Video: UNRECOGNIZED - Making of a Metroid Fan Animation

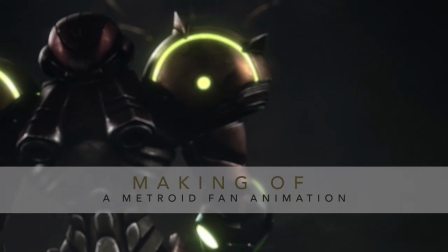0:01 Welcome to the making of video for my Metroid fan animation. I'll share with you some of the process and lessons I learned while working on this project, and we'll take a look at how the project changed along the way.
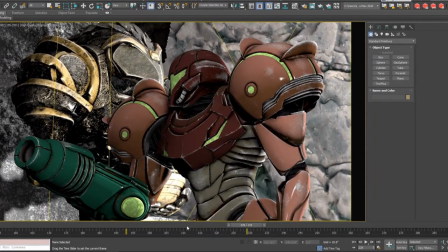0:14 This project started as a simple rendering test to try out the Redshift rendering engine in 3ds Max,
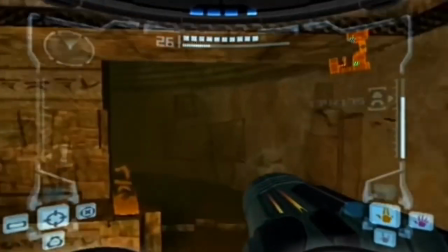0:19 and I figured a short Metroid-themed fan animation would be a fun way to do that. As I was looking for ideas, I got especially inspired when I saw the Ridley announcement trailer for Smash Bros.
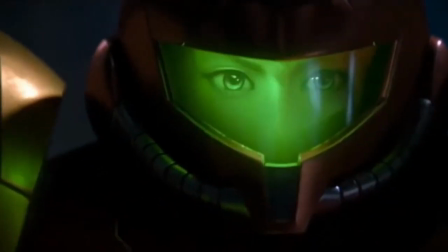0:28 Ultimate. It looked like a quality bar I could realistically hit, and the style seemed achievable for me, so I decided to go for it.
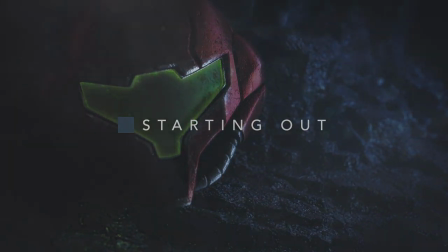0:38 I initially wanted to stay under 30 seconds for this animation so I could focus on the rendering, while also making sure the project would be realistic to finish.
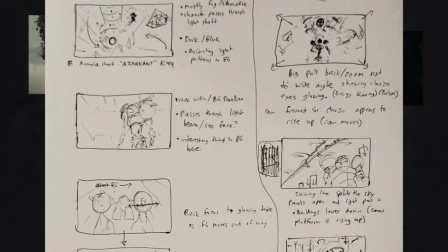0:45 Things started off in a pretty standard way. I gathered reference, sketched out a storyboard, then I got to work animating placeholders for each shot.
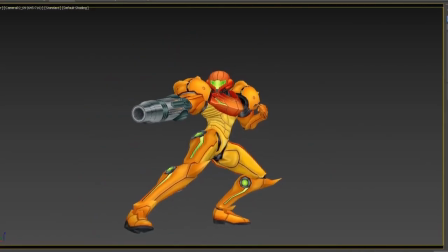0:52 From there, I built out the final character and environment assets, fixed up the animation, lit and rendered the scenes, and put it all together, adding fog and effects in post to create a final movie,
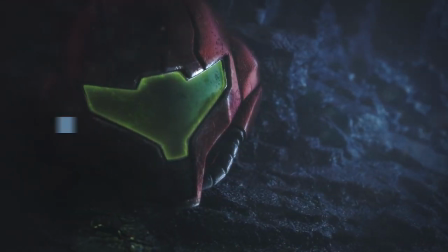1:01 at which point I realized I hated it and had to go back and make changes. I went back and made changes to this project quite a few times.
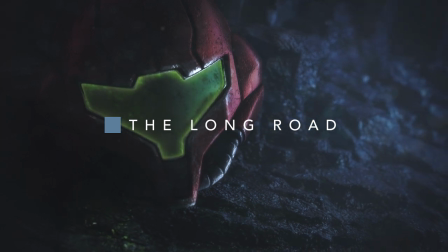1:09 I'll play a handful of the most significant revisions here so you can see how it grew and changed from the initial plan.
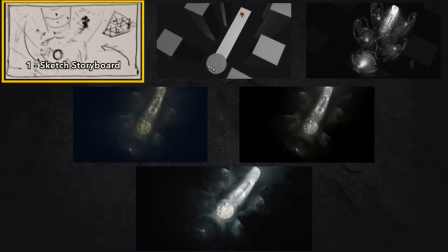1:14 So the top row is all previs stuff, starting with the rough sketch storyboard, just to get the idea rolling.
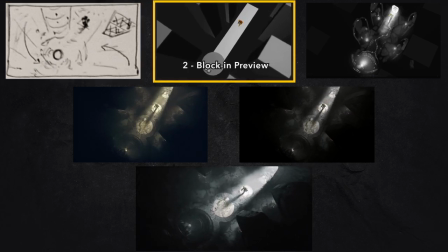1:19 In the center we have the block-in preview, which builds out the shots using placeholder characters and simple gray boxes for the environment.
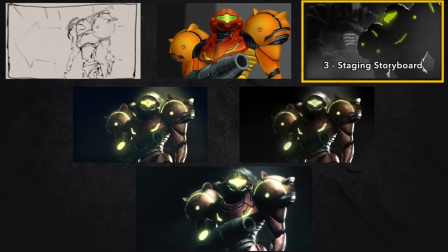1:25 With the scenes kind of figured out, I did a staging storyboard to work out the fog and lighting to make sure you can clearly see everything you're supposed to see.
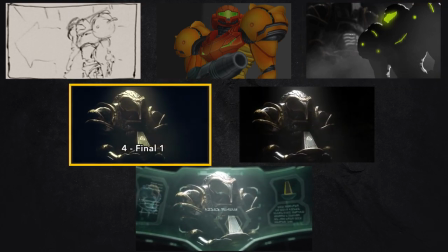1:32 The middle left video is showing what it looked like when I finished the project for the first time,
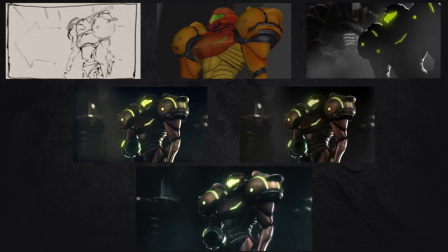1:37 but I kept noticing things I wasn't happy with, so I went back and made revisions every few months throughout the following year.
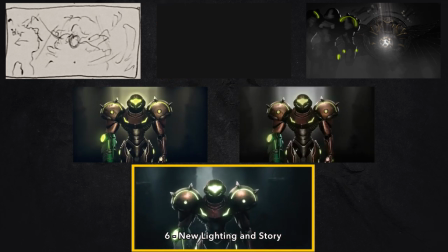1:45 At one point I rebuilt the whole project with all new lighting from the ground up, completely reworking some of the scenes and cameras, and I took the story in a totally new and more interesting direction,
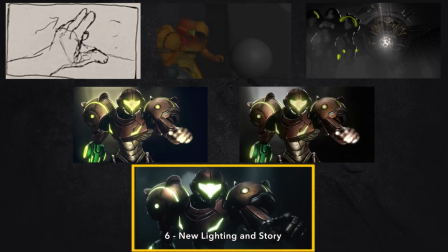1:54 which you'll start to see branch off here in just a moment.
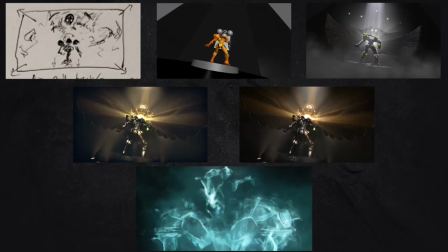2:01 I really like the volumetric light beams coming off the ball in this shot, even though they got cut in the end.
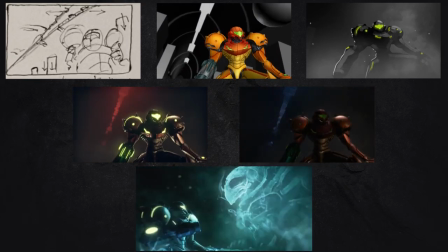2:07 There's a lot happening here. The older versions had the ceiling split open as Samus rises up, while the new version shows Samus interacting with the Chozo ghost.
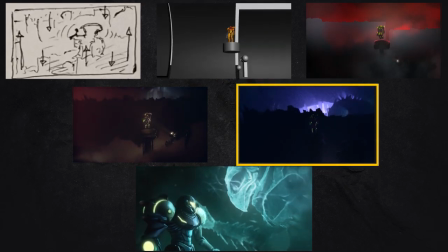2:15 I like the cool alien look of the first redesign.
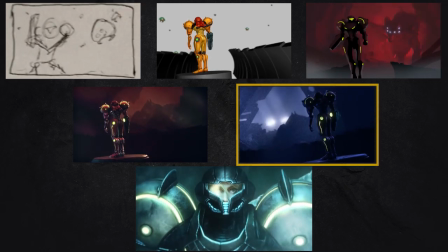2:18 You can see like a big bug shell and hive structures behind Samus, but ultimately I decided the story wasn't interesting enough,
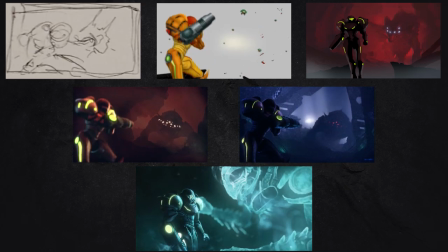2:24 so I reworked everything from a generic creature confrontation into a more character-driven interaction between Samus and the Chozo ghost.
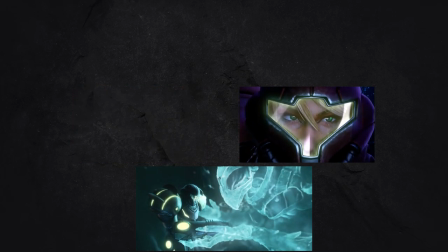2:30 I thought it just helped pull the viewer in a little more to what's going on.
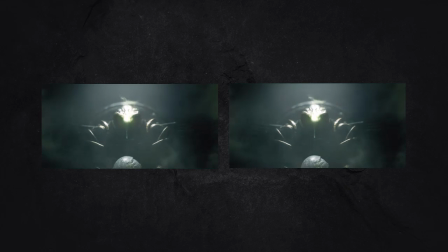2:42 At the very end here, I made a final revision to improve the Guardian character that shows up to stop Samus from getting the upgrade.
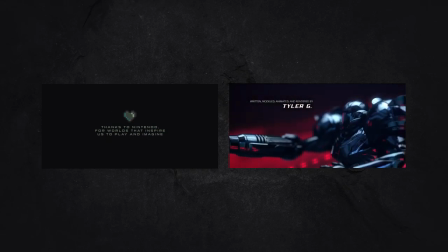2:55 I rebuilt the credits sequence too. On the right you can see the new version, noticeably styled after the ending credits from Pacific Rim.
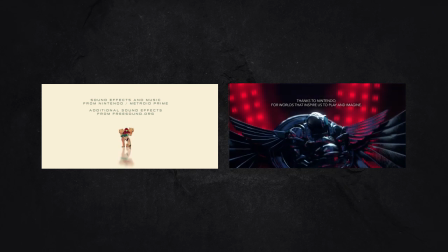3:05 The original credit sequence was a flat 2D animation style.
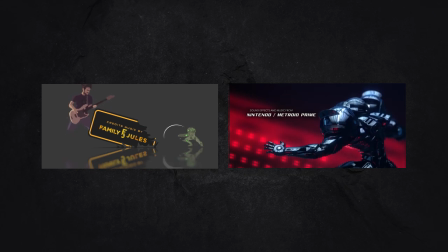3:09 I really like some of the hand-drawn effects, but some of the layouts just feel clumsy, and the new style really helps it feel more movie-like.
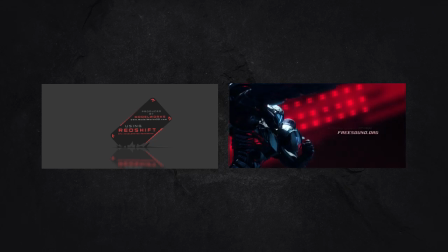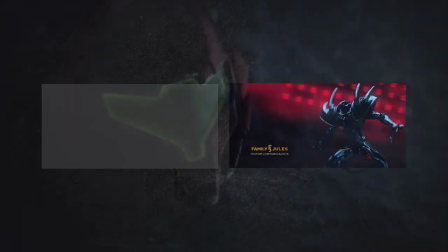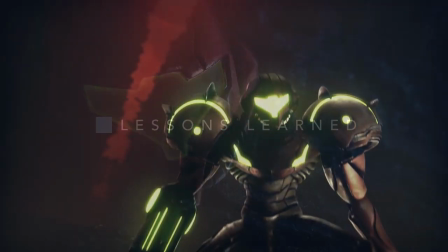3:26 Every time I made a new version of this project was because there was something I was embarrassed of that bothered me, and I learned a few lessons because of it.
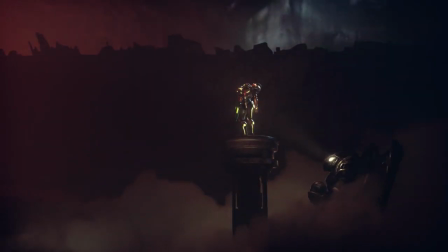3:33 My first lesson was that the final rendering doesn't magically create a cool experience.
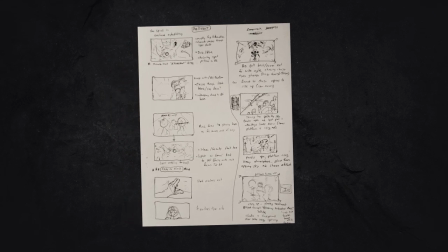3:37 I moved forward with a boring storyboard hoping it would become cool, but I should have kept trying different ideas until even the basic rough sketch was something I was proud to show to people.
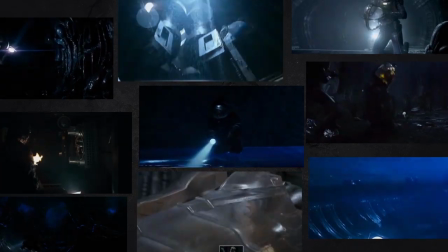3:46 My next mistake was that I was designing scenes based only on what I thought looked cool, and my ideas were ending up looking bland.
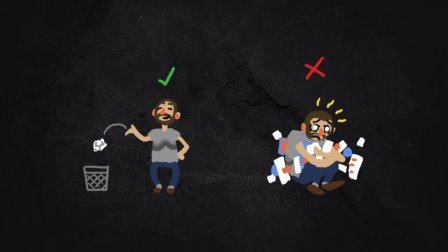3:53 A talented friend advised me to first just take time to sit and think and write a bunch about the world and the culture surrounding my story, and then pull out a logical story and design ideas from that foundation.